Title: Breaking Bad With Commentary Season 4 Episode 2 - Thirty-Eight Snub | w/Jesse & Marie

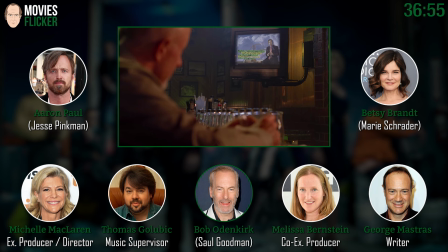[36:51]
Is this our first return of Saul? The season? Yeah. We get to see another take of one of his commercials.
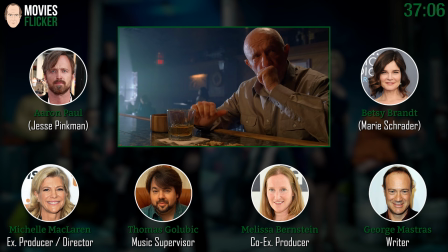[36:58]
And he's recalling the air disaster at the end of season two. He's now trying to scrounge up work from the victims.
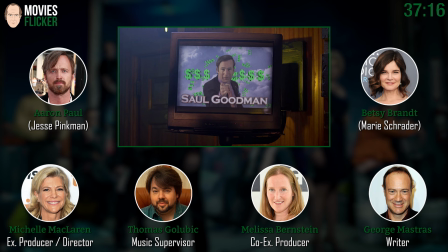[37:07]
He's an airplane chaser. Yeah, exactly. And now we're back in the bar that we were at, which was a great way. Shocked to the senses. I wonder how you sued for that.
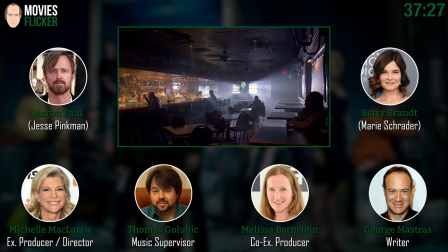[37:21]
of course Jonathan's we had to blue screen that so so Jonathan's looking not looking at anything when we're shooting it and we shot it the commercial separately
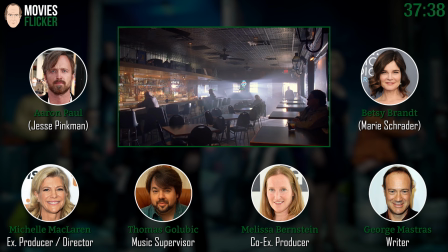[37:29]
and then dropped it in and in post and we use a little voiceover of David Robinson who was a post PA for us years ago right and once again Michael Slovis's beautiful lighting yeah it's like a perfect shot back to a Western
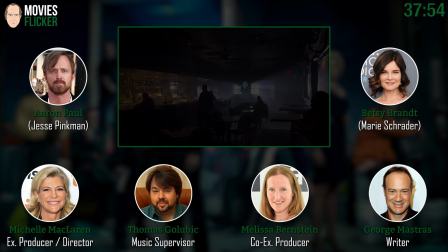[37:47]
it was not easy finding this bar actually there's a lot of bars in Albuquerque let's go there go to the bar let's go there this year it's a great yeah great bar I think we should go
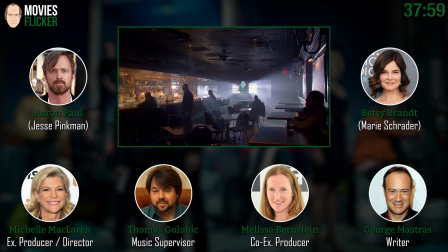[37:55]
there is that the one is that near Saul's office or not
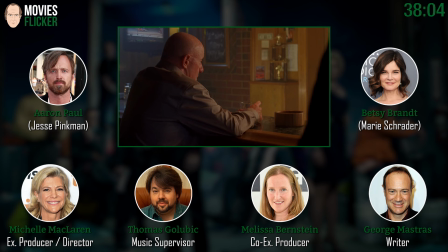[38:00]
I can't remember where it is it's not I think it's not the light bounces off the scene it's near what's that restaurant that we all love Jenny
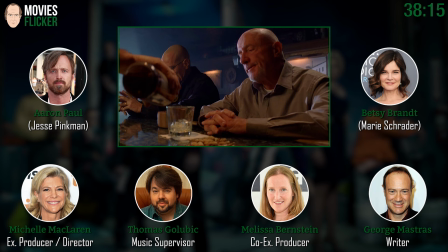[38:08]
Jennifer James Jennifer James Jennifer James it's right near Jennifer James Jennifer James awesome Albuquerque restaurant really I've never been there. Oh, my gosh, Aaron. It's very good. I will go there. I'm going to take you to Jennifer James. Please. Do they have red or green chili there?
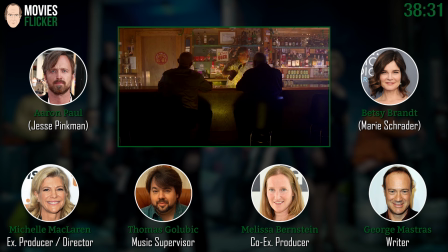[38:24]
I don't know. I don't. It's a different kind of thing. It's a different kind of menu. No way.
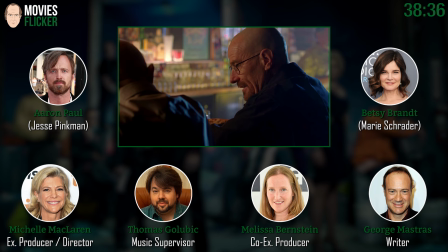[38:29]
It's almost like going to a New York restaurant. Wow. Yeah. It's all orange inside. Well, let's do this. But it's in Albuquerque. I like it. These guys are so great here. I love these guys.
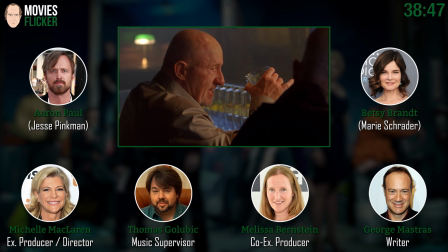[38:44]
everything i did i did out of loyalty to my partner and it's so hard not just a watch i know
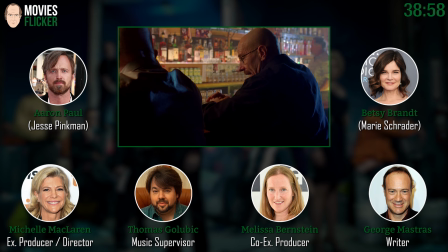[38:51]
of course another another brilliant scene george that you wrote here george you're a really good writer you should keep doing it you should just keep it coming just keep it coming buddy come
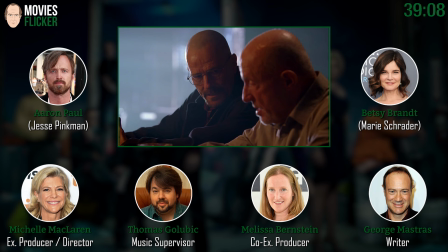[39:05]
on now and michelle on a technical basis do You have to kind of keep the camera
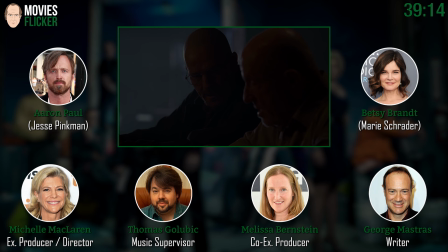[39:10]
focus soft away from the bar so you don't have any particular brand showing up?
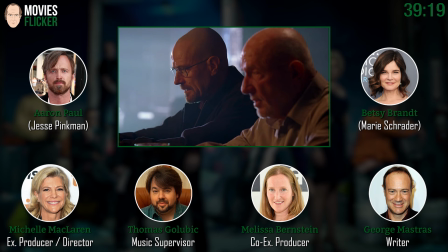[39:15]
No, no, that's all dressed by our department, and we can see it. And also, if you went into an existing bar and you saw tons and tons of different brands, but you don't focus on anything, you can actually do that. You can get away with that. But we had to take down any big signage or anything like that.
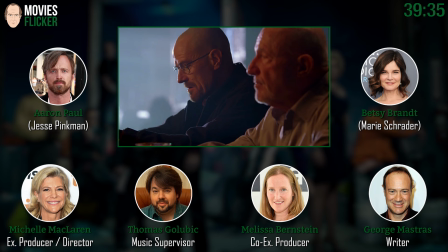[39:32]
And we actually took a lot out of that bar and redressed it because it was actually a little bit more high-end than we originally wanted and played it. It must be particularly hard with bars because there's so much signage in those things. There is. It's just like everything.
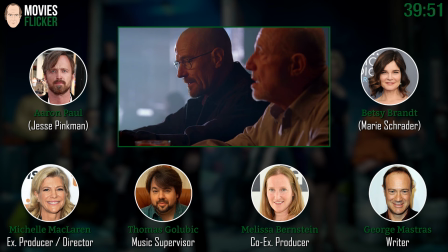[39:48]
And mirrors and televisions. We're shooting bars a lot on this show, actually.
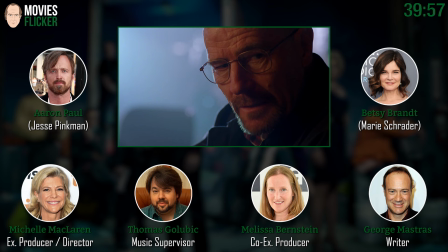[39:54]
Yeah, we do. And it's challenging. We've shot in a lot of different bars. We've shot in some good bars. Our episodes, Michelle, have had a lot of bars.
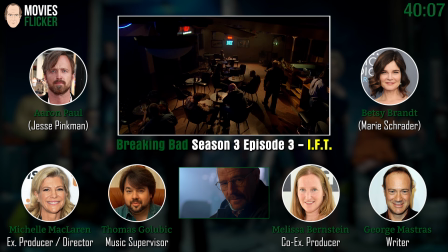[39:59]
Didn't we have like three bars in one episode? We had that Mexican bar last year that was great. And there was a fight.
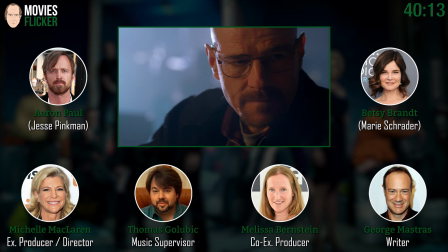[40:05]
That was the one that Dean got in that fight. That was two bars. I think there was another bar in there, too. George, we know you like to drink.
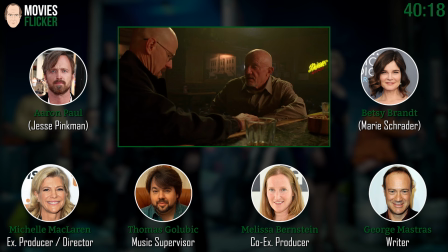[40:12]
Yeah, that's it. I like this. We should also talk about the editing on the cut on the punch, which was kind of interesting. Yeah, it was, we actually wanted to,
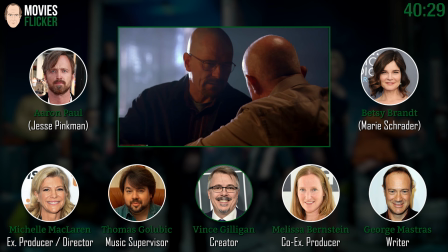[40:21]
well, we, in reality, the way we shot it is these guys get up off their bar stools for the punch, and Vince wanted to tighten it up and have it happen sooner.
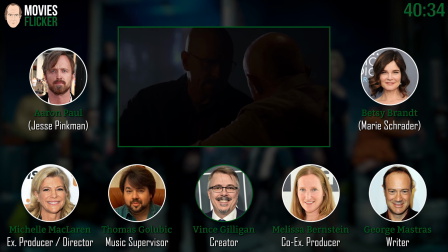[40:31]
And so it looks like Jonathan punches Walt while they're still sitting down.
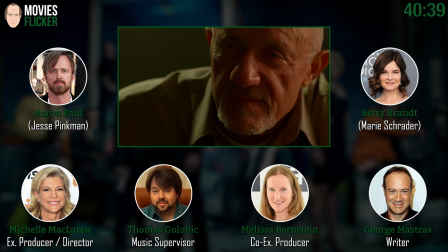[40:36]
But they don't, really. That's not how we shot it. Which is really hard to do. Which is the magic of editing.
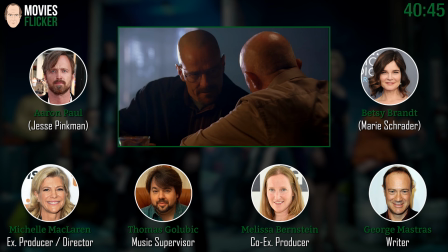[40:41]
Kelly Dixon, once again, working her brilliance. And the intent was really just to take the audience by surprise.
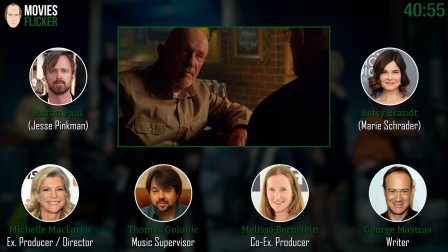[40:47]
Well, it was written a little bit differently than we ended up cutting it. So, yeah, we shot it with a different way. and then we ended up, which often happens in the editing room because it's such a collaboration of ideas.
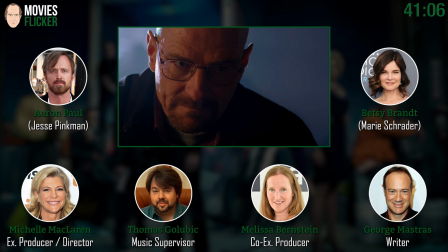[41:01]
Sometimes you get into editing and you can change the concept of something and it works great. You get the best impact without all the information, which is kind of amazing. Because you don't ever question that he's hitting him from a sitting position even though physically that would be very hard to do.
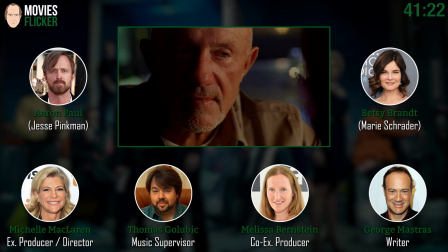[41:15]
Yes, he's got a very, very strong upper arm. You hit him from the seat.
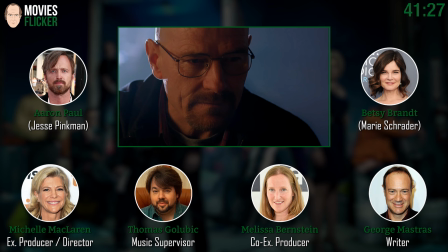[41:20]
And the glass is skittering on the ground. kind of just such a nice it's such an elegant set of cuts are you done i see jonathan's great
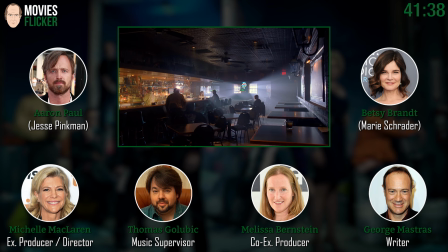[41:31]
walt has overplayed his hand a bit here and here it comes oh
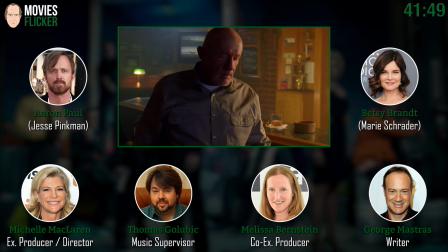[41:40]
what a beautiful set of cuts boom boom boom you know my first uh scene ever with jonathan banks was,
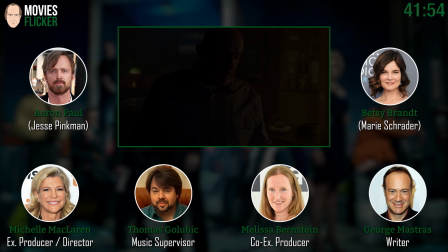[41:49]
you know, after Jesse wakes up and finds Jane dead, he comes over and he starts slapping Jesse around. He hit me so hard. Seriously? So hard. And this is my first interaction with the Jonathan Banks.
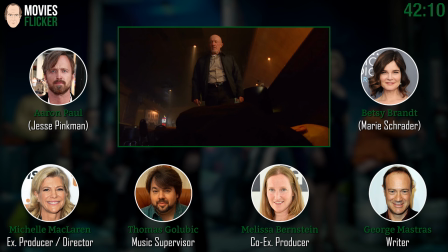[42:06]
I'm like, wow, he is so method. And I'm terrified of him.
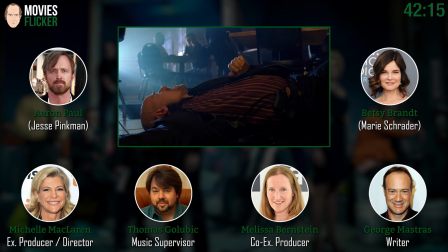[42:11]
My ear. Anyways, I just wanted to... You woke up, you found her, that's all you know. Yeah, you woke up, you found her, and he just kept slapping me, and sometimes he would do a couple slaps, like, so hard.
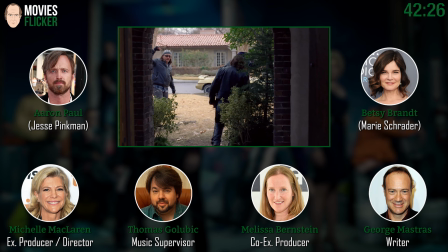[42:23]
Anyways, I just had to say that. There's no point in punches with Jonathan Banks. Yeah, but it really got me into the scene. But then that was the last time he really abused me.
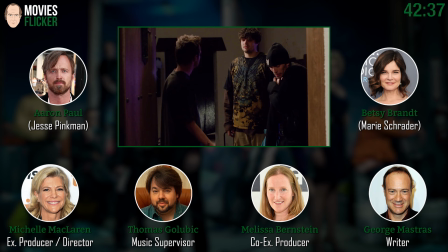[42:32]
Now, that motorcycle dude that said, great party, was Chris, one of our drivers, which was a callback from an earlier episode.
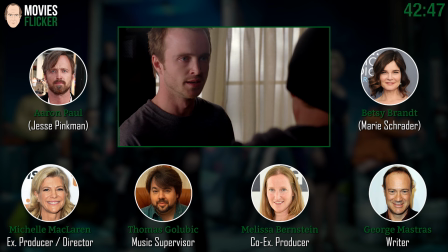[42:41]
Yeah, he was with Jane on the steps, right? Yeah, such a great guy. we so lucked out with our crew oh god yeah i mean i mean cast and crew everybody was just
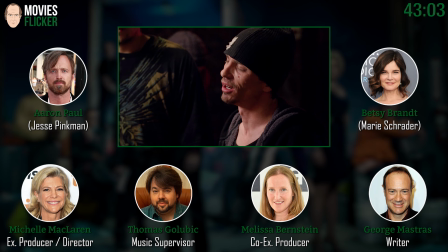[42:55]
poor jesse so desperate to keep the party that line i know remember we had to ask for the translation and then i had to ask for the translation check you for a sliz
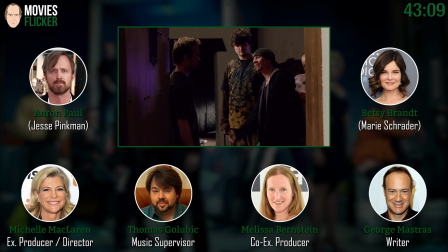[43:05]
i don't even want to know where you got that from george well i think that's a t-shirt i do
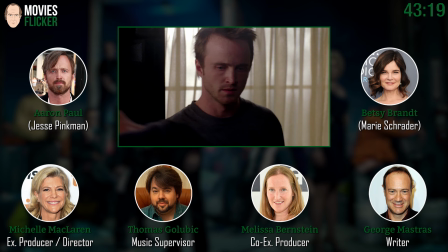[43:10]
want to know George was Vince's word I had never heard that word before I actually had written pussy but
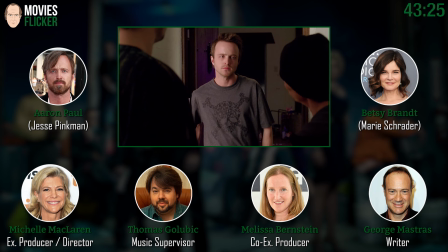[43:19]
that was not gonna get by but I
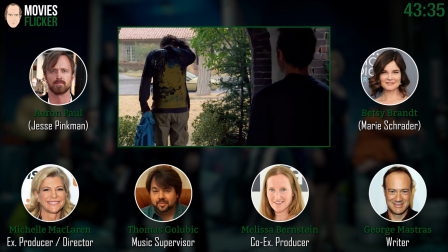[43:27]
think slizz is better that's what he should give us for gift some year different euphemisms if you will for vagina oh and this is such a
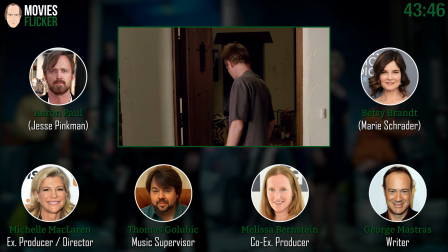[43:41]
tragic end he just doesn't want to he does not want to be left alone with his own inner demons and badger climbing into his tiny fiero i love
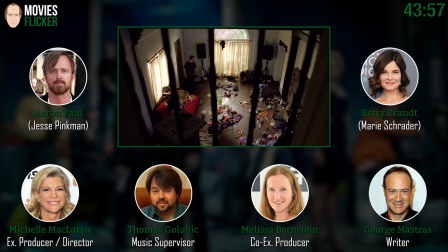[43:51]
that badger drives that and skinny pete drives like the big yeah and this this moment coming up is what we went through the whole stereo
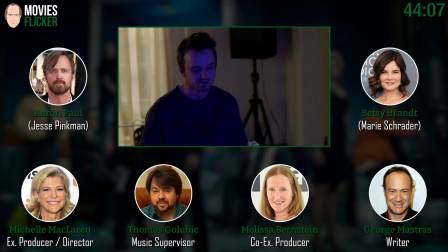[44:03]
thing coming up. And Aaron, you do this so well. You just feel the loneliness and the pain that you're in this next moment that you're dealing with.
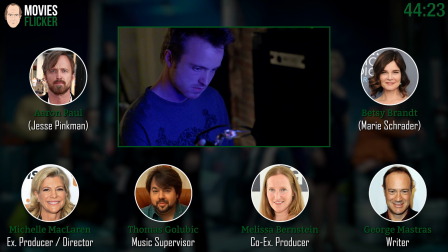[44:14]
And that graphic equalizer, the flashing graphic equalizer. It's just so great. And having to actually rig that so it goes to the music was all a challenge.
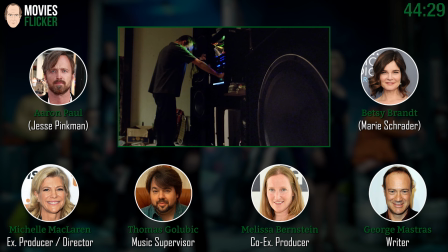[44:25]
Yeah, and this track was kind of an interesting way to close it out. Honeyclaws is the artist and a track called Digital Animal.
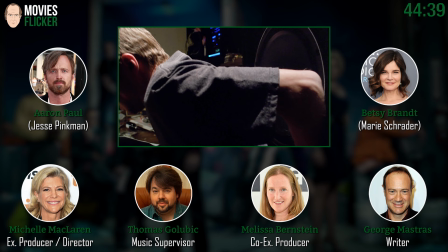[44:31]
And again... Sorry, I'm just going to say you see the speaker there doing the pumping, and that was that kid that helped us figure that out.
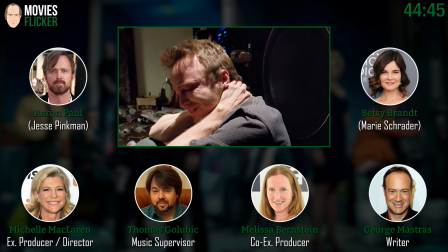[44:38]
And then Andy Vogel does a great job here. Sorry, Thomas. No, but it just captures the scene so much.
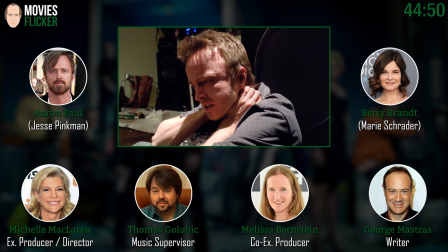[44:43]
You feel like you can hear how loud that is because of that bounce. Yeah.
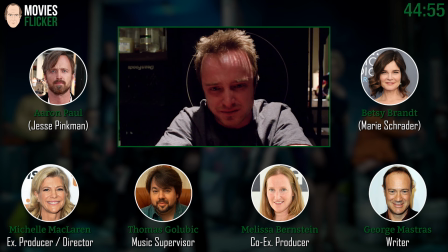[44:48]
Vince really was really important to Vince and George that we have that, and thanks for a bunch of people, we figured it out.